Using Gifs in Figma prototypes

hey everybody welcome back to motion ux today we're going to talk about using gifs inside of our figma prototypes to help them feel a bit more realistic
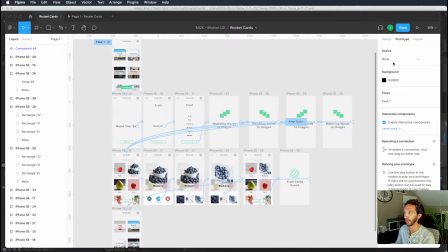let's dive in here we are inside of figma and we have this prototype setup of this flow for a flash card creation app if we jump
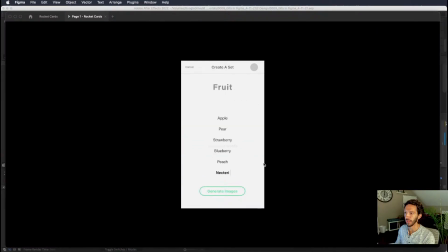into the flow we can create a set we name it we type in some words that generate some images to match with those words
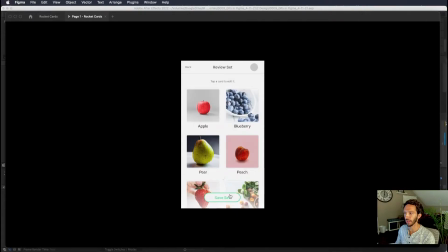we want to change this blueberry photo to something else and we save this up and this moment right here is where we really want to add a lot of
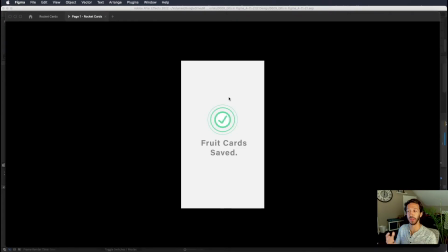excitement and a little bit more realistic representation of what the celebration moment could be like for the customer in this experience right now it's just static vectors and we want to really enhance that by maybe putting a gif of an animated celebration happening right here we're going to go ahead and select this
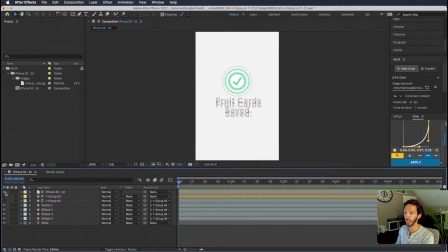screen here and send it over to After Effects. It imports everything along with the reference images to make sure things are lining up more or less how they should be. And it's working pretty well. And so we're gonna go ahead and we're gonna delete some of those things. And we really only need this element right here.
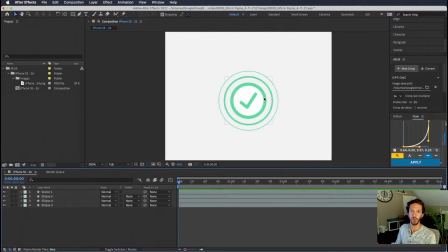We don't need any of the text because that will be static on the actual Figma frame. So we really want this to generate a little bit of excitement for the customer as they're in this point in the experience. They've just created a whole set of flashcards. They hit save and we want this to kind of burst and then fade into the home screen so they can actually start using their flashcard set.
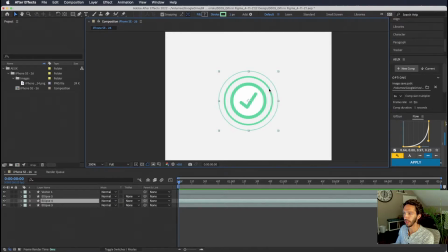These circles that we have here are really just illustrative. They're trying to tell in a static way what the animation will be. We can go ahead and delete these outer two rings because we will base everything off of this ring right here. Let's go ahead and name our layers. So we can say that's the check mark and this is the circle.
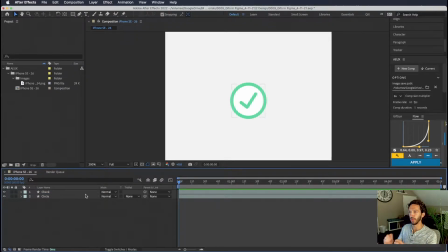And what we wanna do is we want this to kind of fade in. We want it to come in, maybe it checks, and when it checks, maybe it explodes a little bit. and then it fades into the next screen. So let's first start with this circle. Let's do a scale animation.
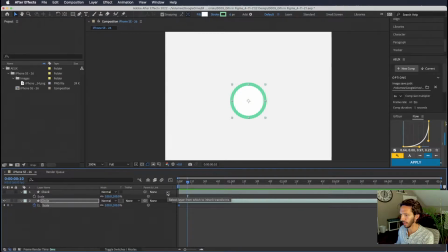We can tap S for scale, holding command and shift and tapping the right arrow that jumps us forward 10 frames at a time. And I'll just go ahead and 1, 2, 3, 30 frames in the future is how it is when it's going to appear at this size.
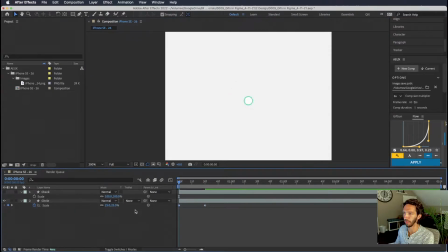If we go back, we're going to start it at maybe 25%. And so if we go ahead and we play that, we can see it's just growing.
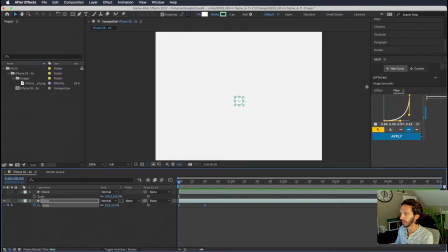We want to make sure that we apply some good easing here and I will be using flow just to maintain some consistency with my easings and
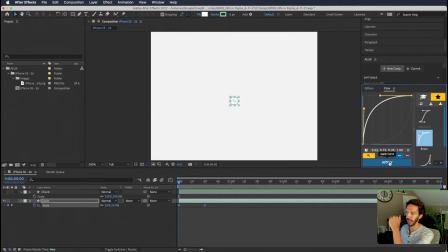I'm using an enter type of easing where it's starting very very fast and ending very very slow and if we actually wanted to go ahead and do that in our graph editor we could select these two keyframes and you can see that we have the identical curve right here we can edit it as we please.
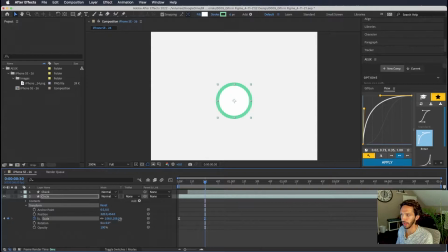You can see that if we use the scale property that's under transform here on this layer when we scale it up you can see that it's actually scaling up the stroke as well we don't want that we want our stroke to maintain its thickness throughout because you may be working with a specific
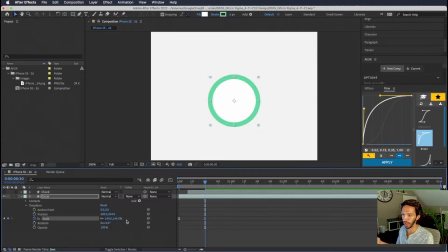icon that's part of a icon set for your design system and the stroke weight matters so that it's consistent across all of these icons but to make that more consistent we can go ahead and remove the scale effect that we've done right there and actually use the ellipse path size and if we
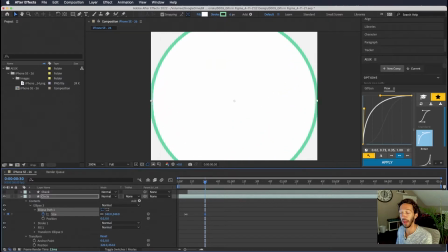scale this up and down all this is doing is scaling up the actual path and it does not affect this the stroke width and so this is what we're really looking for here and now this is exactly what we're looking go ahead and move our workspace down so that it will loop a
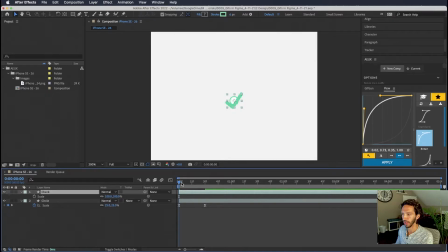little bit faster for us and let's go ahead and look at our check mark and so probably at around this point right here we wanted to start tracing on
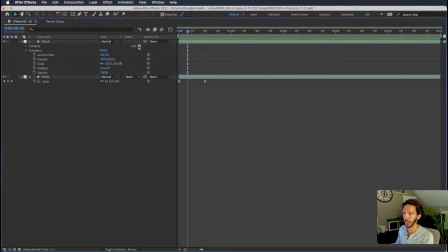using a trim paths effect so if we open up the check layer we can go to add and add trim path we go ahead
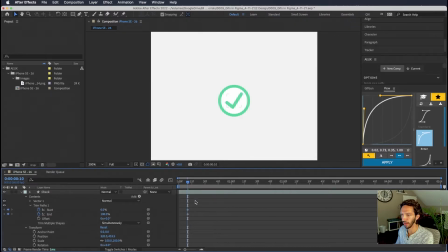and open up the trim path effect we can put down some keyframes here and just to make things a little bit cleaner i'm going to move the start of this layer using the left bracket key to where my timeline scrubber currently is we're going to go forward and time 30 frames and we're
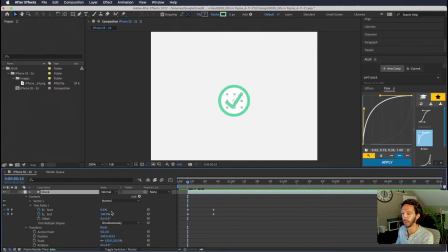going to lay down other keyframes and that is where it will ultimately finish let's go back to the beginning and we can see that if we do the end first that actually is not in the direction that we want to so just to make it easier we can do the start all the way up to 100 and if we play that forward in time we can see that it checks on and we want to also add
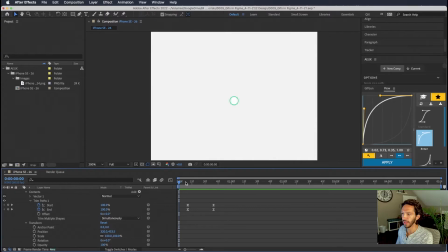some good enter easing to that one and we can see how this goes so you can see because the enter easing is a little bit aggressive in the beginning we don't really see any of this check mark being animated on and we really want to be able to enjoy what's going on there and really see what is happening so we want to have a little bit more control over how this animation is happening and And so I'm gonna put another keyframe
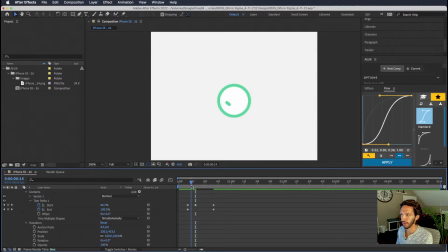right when the trace reaches the corner of that check mark. And if we go ahead and we move that out a little bit, we can make sure that it takes a little bit longer to do that bottom check, and then it shoots up to the other one. And we're gonna go ahead and do an enter easing to that. And we can see that it's gonna look a little bit strange.
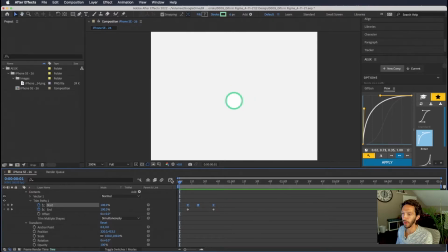So it kind of jumps back and forth. This is a moment where sometimes going into the graph editor can help. And so if we go ahead and we take a look at the curve, we can see that it's very very fast to go here and then it's very very fast to go here but then it slows down near the end.
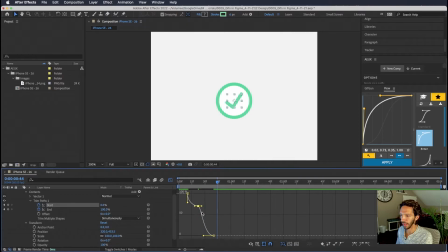So if we go ahead and we convert the keyframes to an auto bezier we can actually make it a little bit smoother. So we want to get kind of a very very quick in the beginning. It slows down a little bit and then it speeds up and then ends at the end.
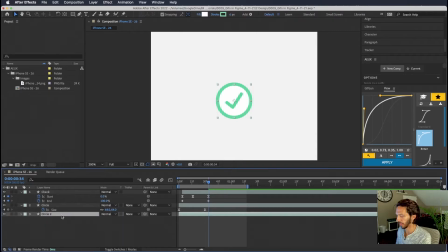So now let's go ahead and duplicate this circle. We want to have our little explosion type of effect and if we tap U we can see the keyframes that we already have and we want to start from the size that it currently is and we want to go one two three 30 frames in the future and we want to kind of
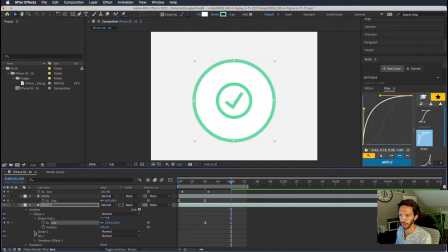scale this out and then we also want the stroke weight of it to go from six to zero as well so if we go ahead and take this at six we can go ahead and turn it all the way down to zero and you can see that it scales up and it goes
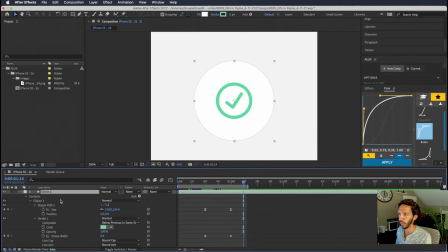all the way down to zero but then we also have a fill on the layer and we don't want that it's like the layer tap the fill text and then change it to none we want to to make sure that this layer is clipped to when the animation begins. So if we hold Alt and do the left bracket, it will trim that layer to only be visible at this point.
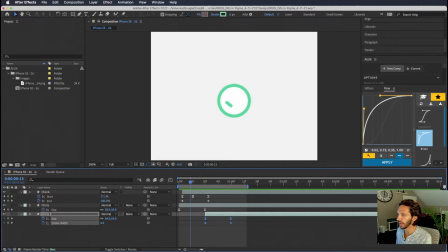If we take a look right now, it looks okay. Let's go ahead and select these keyframes and use the Enter easing. Now that has some nice impact to it. So if we actually duplicate this and we offset one layer. So here we have our finished check mark animation.